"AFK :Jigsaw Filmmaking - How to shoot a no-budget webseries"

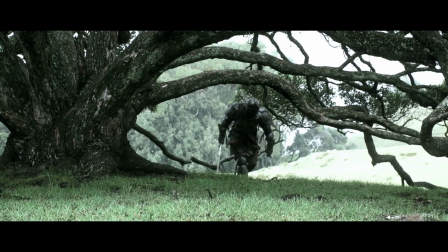0s
Hi everyone, it's Peter Haynes here, creator, writer, director of AFK.
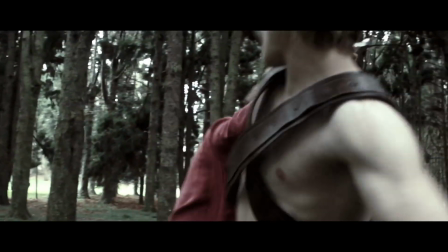4s
This is a video I've had planned for a little while now, about 5 years in fact, that I've wanted to make about my experiences making our first season.
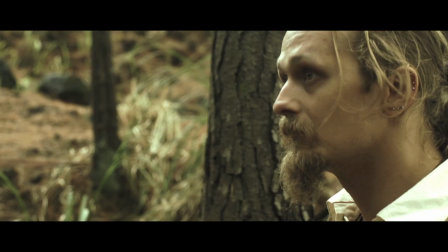12s
I particularly wanted to talk about something that we did a lot while shooting that, which is what I like to call jigsaw filmmaking.
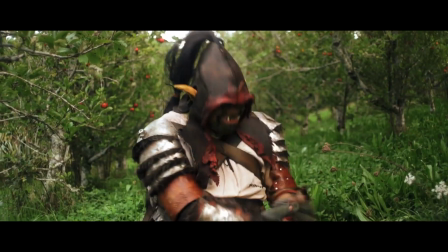19s
And I'm going to explain that a little further through this video.
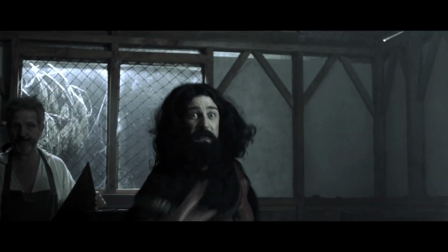22s
Now be warned, this will drastically change the way you look at some of these scenes on rewatching Season 1 of AFK, so you have been warned.
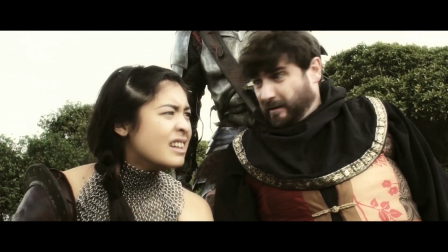35s
Now, in an ideal world, you have all the cast you need on any given day of shooting,
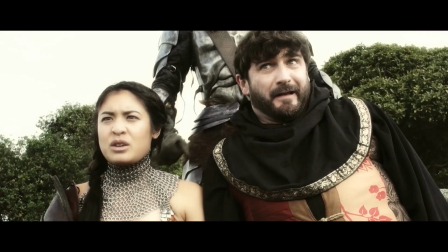40s
but as we know, low-budget filmmaking isn't an ideal world, and AFK has quite a large cast. There were plenty of times that some of the actors we needed weren't available when we needed to shoot a scene because they have lives and other jobs.
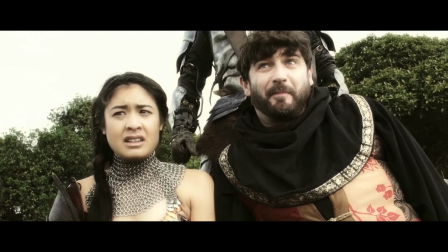54s
So we got quite good at strategically shooting what we needed when we did have them,
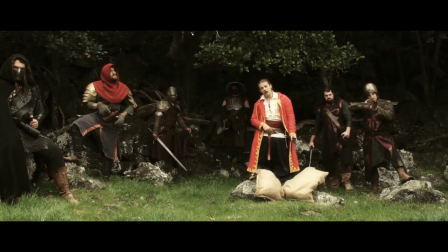58s
and then piecing the scenes together in the edit, hence jigsaw filmmaking.
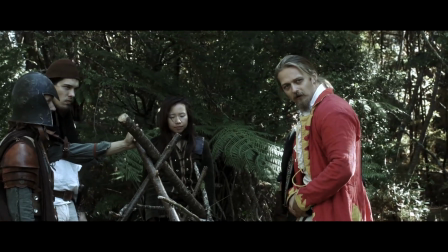63s
Now this can be quite seamless if done well, and it can be quite obvious if done badly.
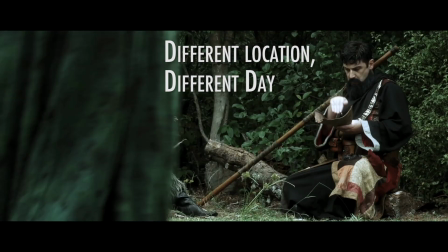68s
But I learned that it can be greatly improved by employing what I came to call a linking element.
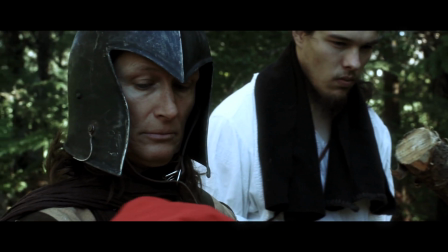75s
Let me show you what I mean. This scene from episode 3 came very early on in the shoot.
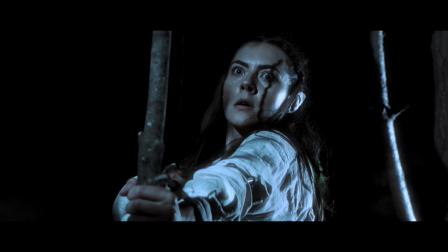81s
In fact, the shots of Jack and Mabel were filmed way back at the same time as we shot the pilot.
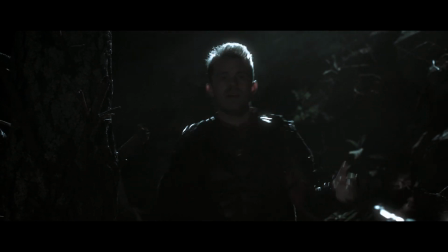86s
Literally months later, after getting funding for the full season, we came back to the same location and we filmed the reverse angle on cue,
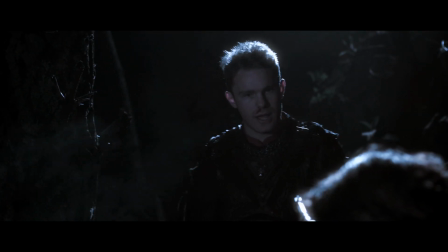94s
and Callum, who plays Jack, wasn't there. What helped to sell the idea that the scene was filmed at the same time was keeping Mabel right in the middle of the shot, between Jack and Q, so that even though Jack and Q never actually appear in the frame together,
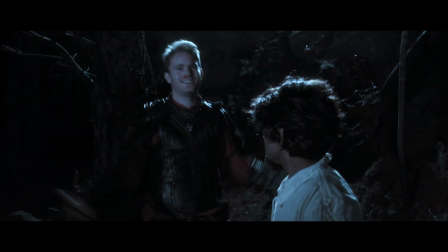108s
they still feel linked, and that linking element is Mabel.
Don't make me go back out there.
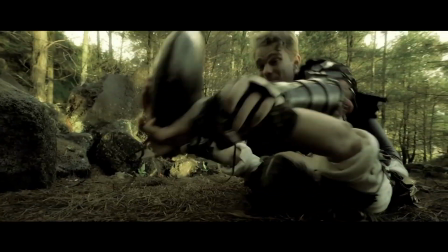116s
Of course, breaking up the scenes like this does introduce some issues, like the fact that Jack managed to get a haircut in between shots in this scene.
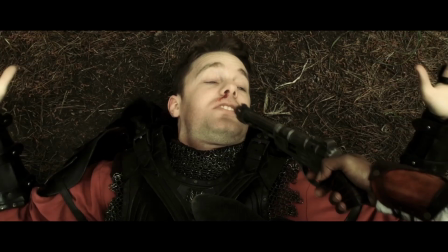124s
The reason we couldn't get Ravi on set at the same time as Callum and Mia initially was that his ears weren't ready yet,
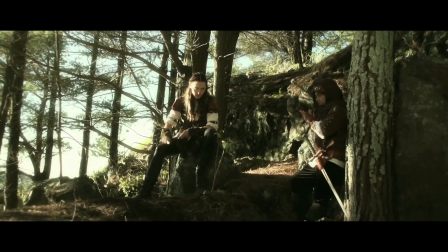130s
although we did manage to get around that on another day by pretending it was cold and wrapping a scarf around his head.
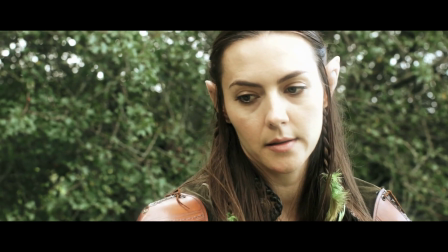136s
Here's another example of a linking element in the scene where Jack's armor is stolen.
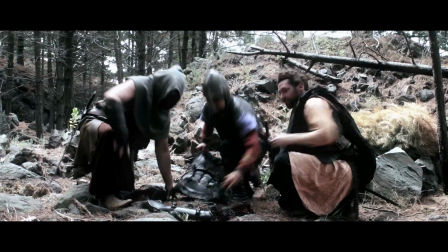140s
The bandits were filmed on a separate pickup day, but we got a shot of Q's bow arm, not hurled by Mia, in the foreground as the bandits escape.
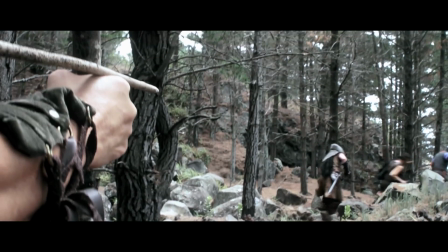149s
Unfortunately, I made the mistake of crossing the line of action on one of the days and had to flip the shot of the bow, which is why her bow hand changes between shots.
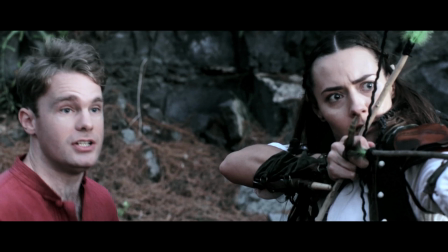158s
Luckily it was such a quick sequence I don't think anyone really noticed,
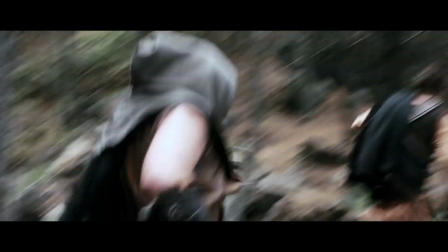161s
but having that bow come into the same frame as the bandits really helps to sell the idea that it's one continuous scene and not shot weeks apart.
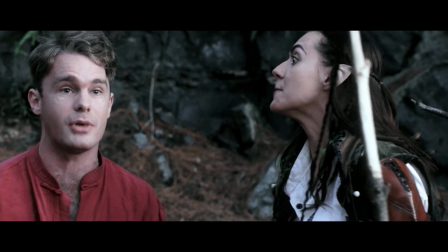168s Why are we not shooting them? Oh my god, why did you— I am not killing someone just to save your armor!
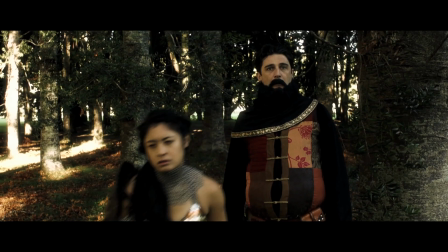173s
Another big sequence that had to be shot over 2 separate days was the group reuniting.
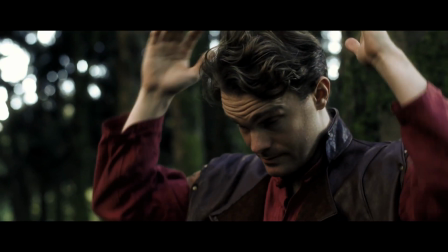178s
On one day we had Q, Jack, Mabel, Veruga and Stephen, but we didn't have Brendan.
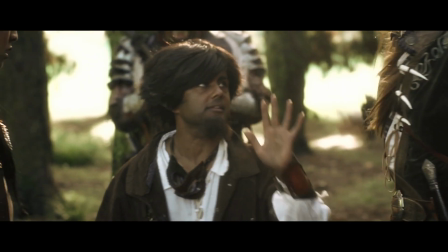183s
On another day we had Stephen, Brendan and Jack, but not the others.
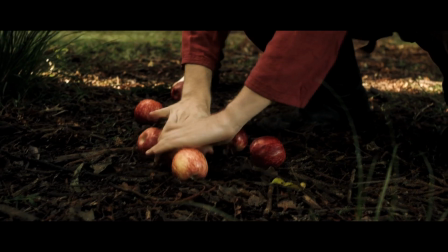187s
So in the case of this scene, the linking elements were Jack and Stephen, who appeared in shots with both to make it seem like they were all in the same place at the same time.
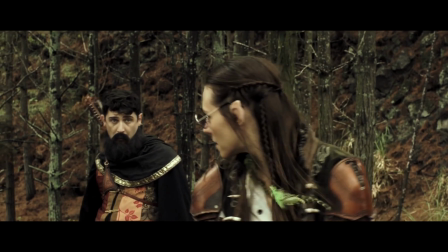195s How do you like them apples?
Sometimes when actors are unavailable or it doesn't make sense to drag them out to set for just one shot, you have to get really creative.
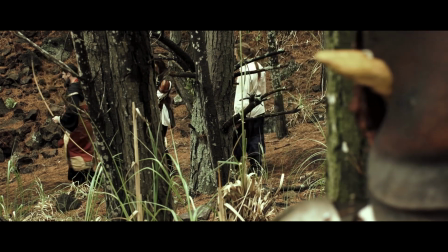203s
This reverse shot of Veruga leaning out from behind a tree is actually Wei Ling, who plays Amy.
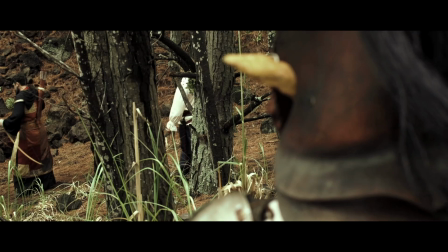208s
She's wearing the hood, one shoulder of the costume and one ear. We then cut to a shot of Dallas, filmed on a separate day.
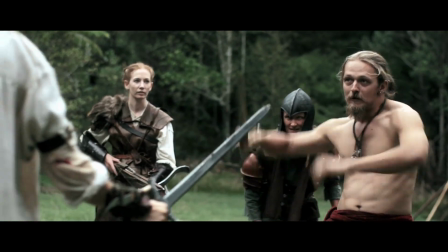215s
In another example, we knew we had Stephen and Brendan for just one day of the big fight scene, which was shot across 2 days.
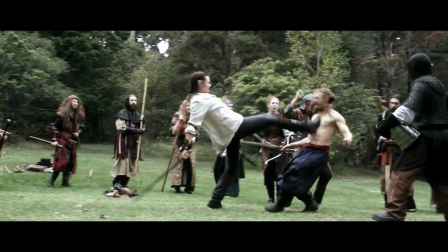222s
So we strategically planned which shots they would feature in to get on the first day,
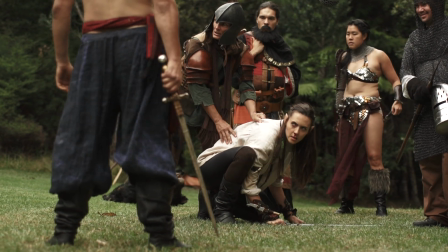226s
and on the second day, when they would only appear in the background, 2 completely different people wore their costumes.
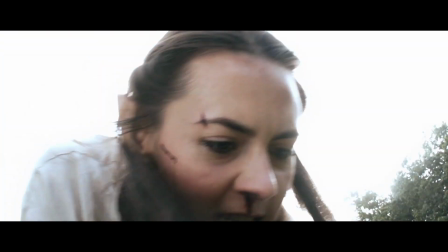232s
Other times, you reschedule shots for dramatic reasons.
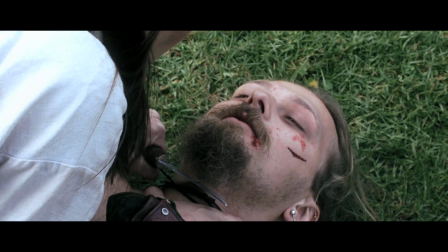236s
We were running out of time on the second day of the big fight, so we made the decision to shoot Mia and Vanya's close-ups on a separate day in a totally different location.
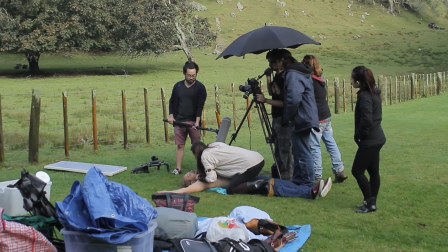244s
That way we could take our time with the performances of this important moment.
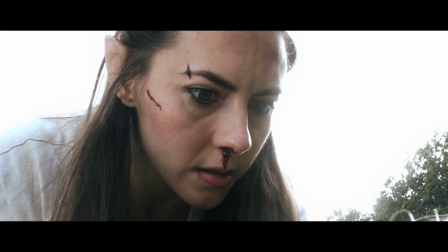251s Do it.
Another jigsaw scene.
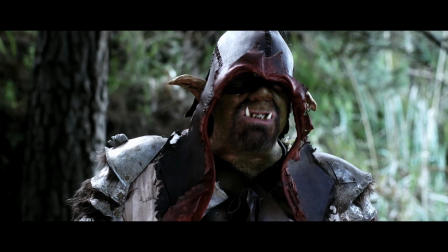255s
Vanya, Veruga's appearance, and Stephen and Brendan escaping were shot on 3 separate days in 3 separate locations. The linking element here is the chaos of the crowd.
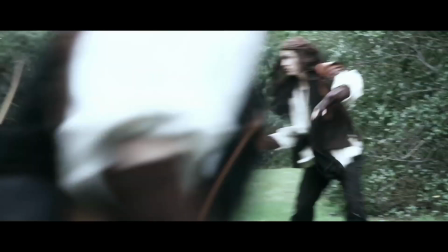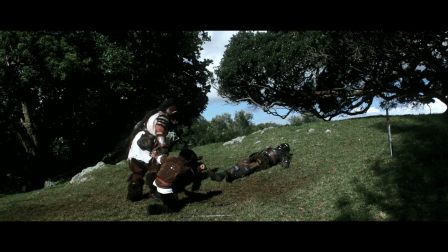270s
If it was a low angle or a close-up and we were running out of time, it would be one of the first things to be rescheduled.
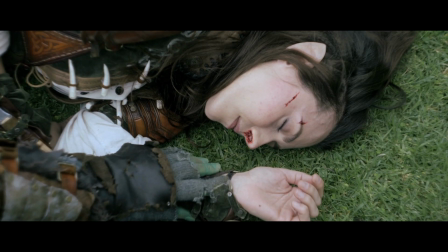277s
The wide shot, close-up of Veruga and close-up of Q were once again 3 separate locations on 3 separate days. The shot of Mia was actually filmed in my back garden with my fingers painted green standing in for Veruga.
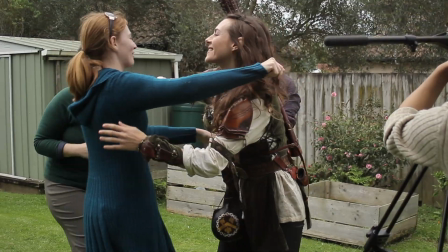290s
Fun fact, this was actually the very last shot filmed for AFK Season 1.
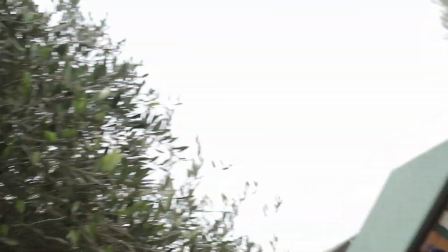295s
Another fun fact, Our behind-the-scenes camera op was actually Adam from Viva La Dirt League.
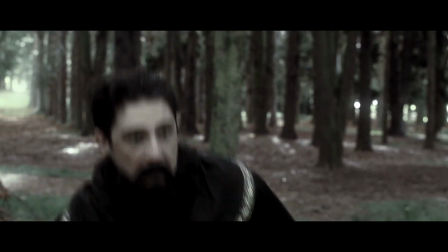300s Davey, no!
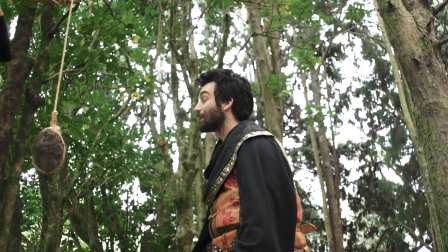304s Brendan!
Who also took a foam rock to the face for the cause. Nice shoes, Adam.
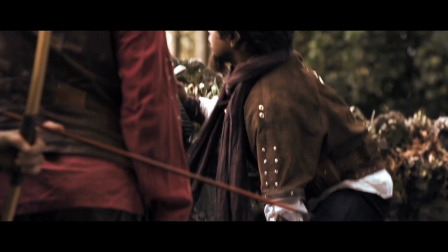310s
Although this scene looks simple, it's actually one of my favourite Jigsaw scenes in the series.
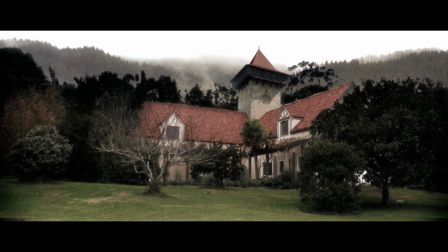315s
Once again, 3 locations.
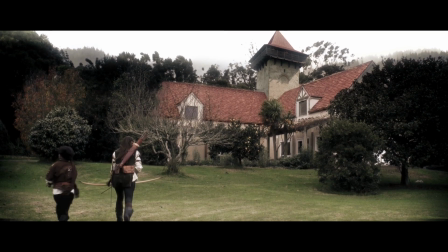317s
A park in Auckland for the wall, a building about 40 minutes out of town for the tavern, and my dad's back garden for this pickup shop.
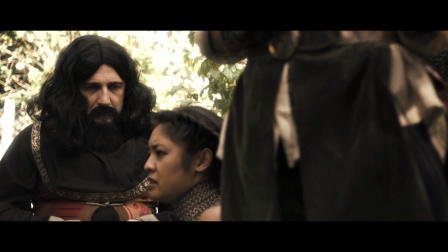325s You look like a fat hobo Jesus.
JJ explains.
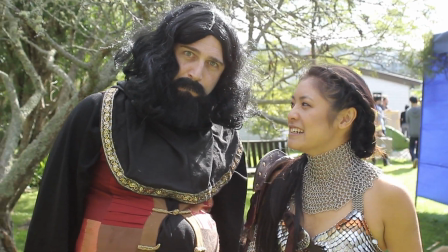329s Gray couldn't make it, so Peter had to build like a makeshift wall.
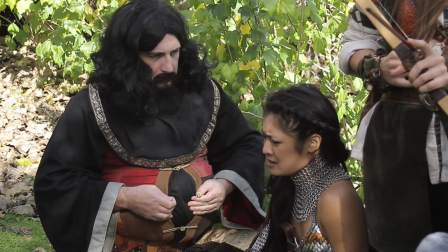335s You're helping out with lighting now as well. That's why we're doing it, in the back of Peter's dad's house.
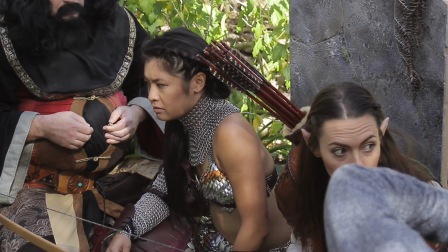341s
As you can see, the wall section is tiny, and also being held up by Ravi.
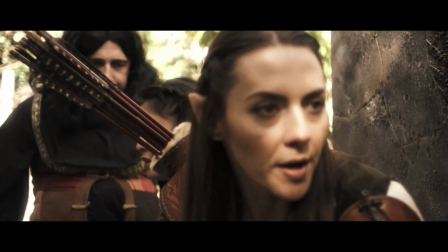347s
I think the cast were a bit dubious as we were filming this, but there it is. It's all we needed.
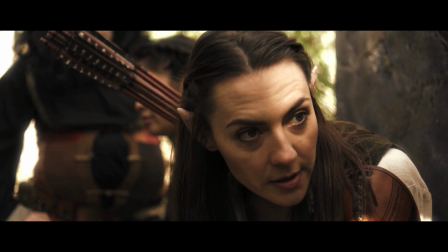353s
Mia is the main linking element here, as she appears on both angles, although we did manage to get another wider shot at the park which included JJ as well.
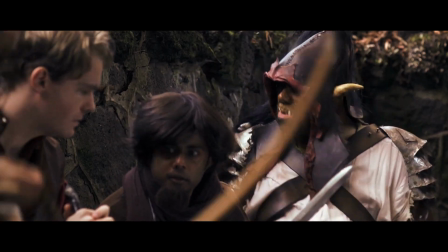361s
The final element was me, wearing Brendan's costume to really link everyone together.
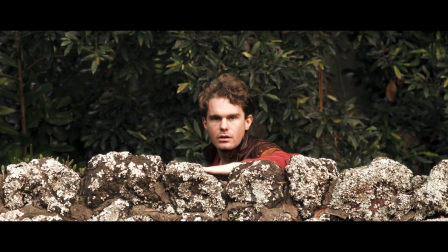365s
It's actually amazing what you can get away with in Jigsaw filmmaking, and we learned another important fact that day.
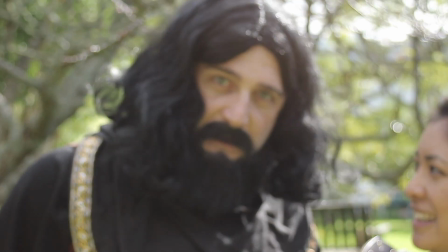370s JJ Fong smells like beans.
Some more fun facts.
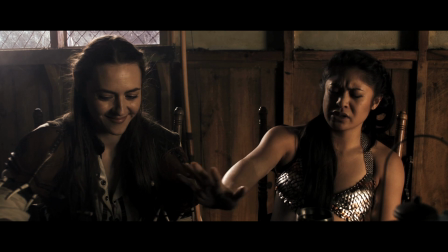374s
This was only one of 2 days in a 27-day shoot where all the actors were in the same room at the same time.
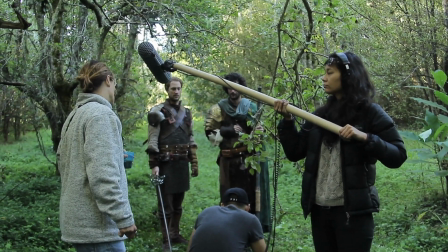380s
Going through the footage for this video, I rediscovered the day where our boom pole was a cardboard tube with the shotgun mic literally taped to it.
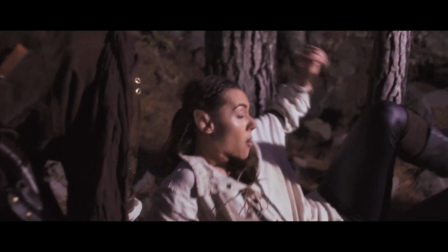387s
This short scene was supposed to be shot in the evening to simulate morning light, but we missed our time, so we ended up just blasting all our lights and shooting it in near darkness.
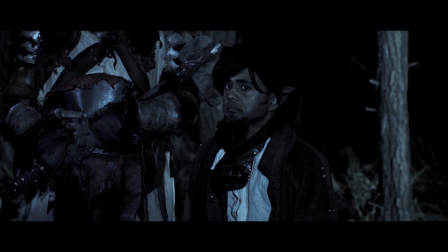398s
This was another day where the actors weren't on set at the same time, and this was a particularly tough one for Callum because he was delivering his big impassioned speech to a stand-in.
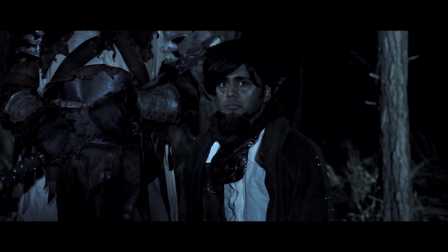406s
He did a great job though, like the high-level bard he is. The reverse angles on Mia, Dallas and Ravi were shot on a night where it was as cold,
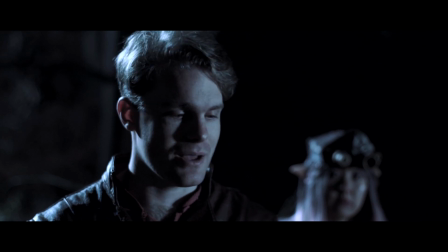414s
windy and miserable as it got in that location, but I guess it suited the scene.
What is wrong with your face?
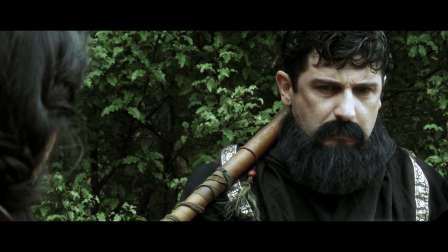420s What do you mean? It's just my beard. Yeah, but why is it growing so fast?
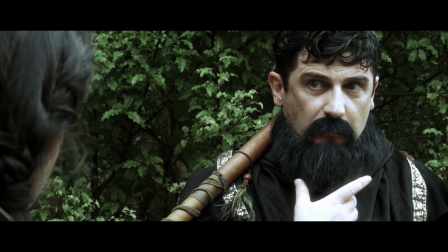425s
Ray's beard growing gag came about because he had to be clean-shaven for another paid acting job. Ironically, towards the end of the shoot, Callum had to grow a beard for a job.
If I'm going out like a rogue.
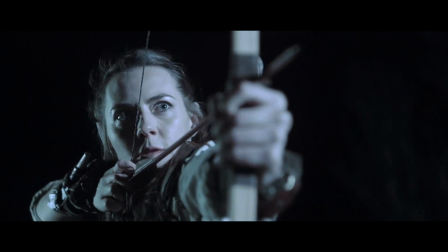437s
Luckily we knew about this well in advance, and that's why Callum wears a face mask for the entirety of the final battle.
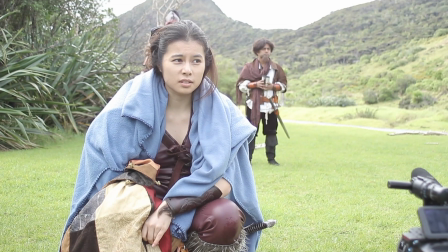443s Has anybody seen Amy? Hey, you're not Jess! No, I'm not.
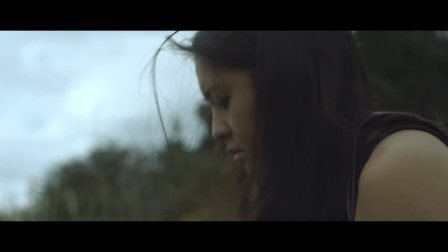448s
The Jigsaw scenes continued right to the end of the shoot.
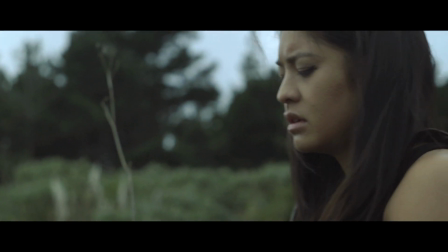451s
JJ was unable to make it out to the beach with the rest of the cast, so all her shots were done in Auckland, with our sound op Jenny standing in for her at the beach.
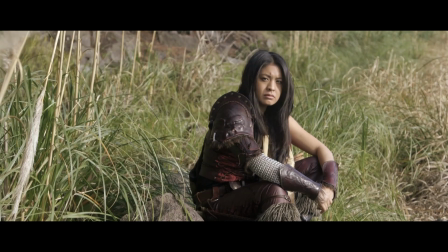458s
It seemed kind of fitting that even the final scene of the film was jigsawed together.
It's gonna be a long road ahead.
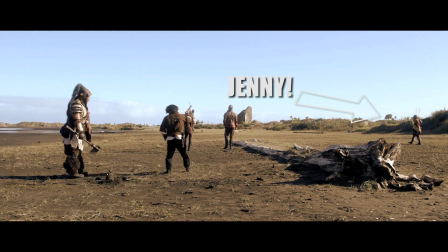465s
So thanks for watching this video about my experiences in jigsawing AFK Season 1 together.
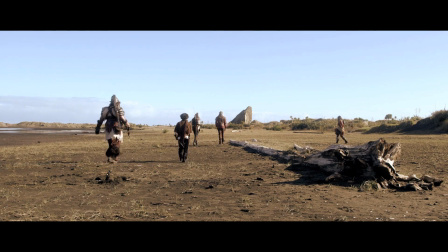470s
If it's well received, hopefully I'll be able to put together another video about the making of Season 2, which was a completely different kettle of fish.
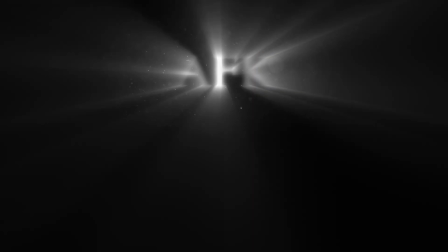476s
If you're a filmmaker, tell us in the comments below about your experiences you might have had in cobbling a scene together by hook or by crook,
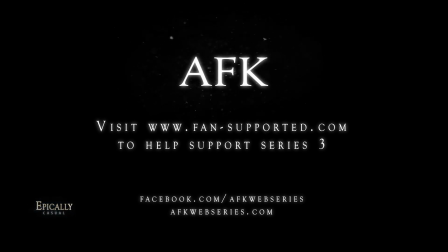482s
or any other uniquely low-budget horror stories you might have had. Otherwise, thanks again, and we'll see you next time.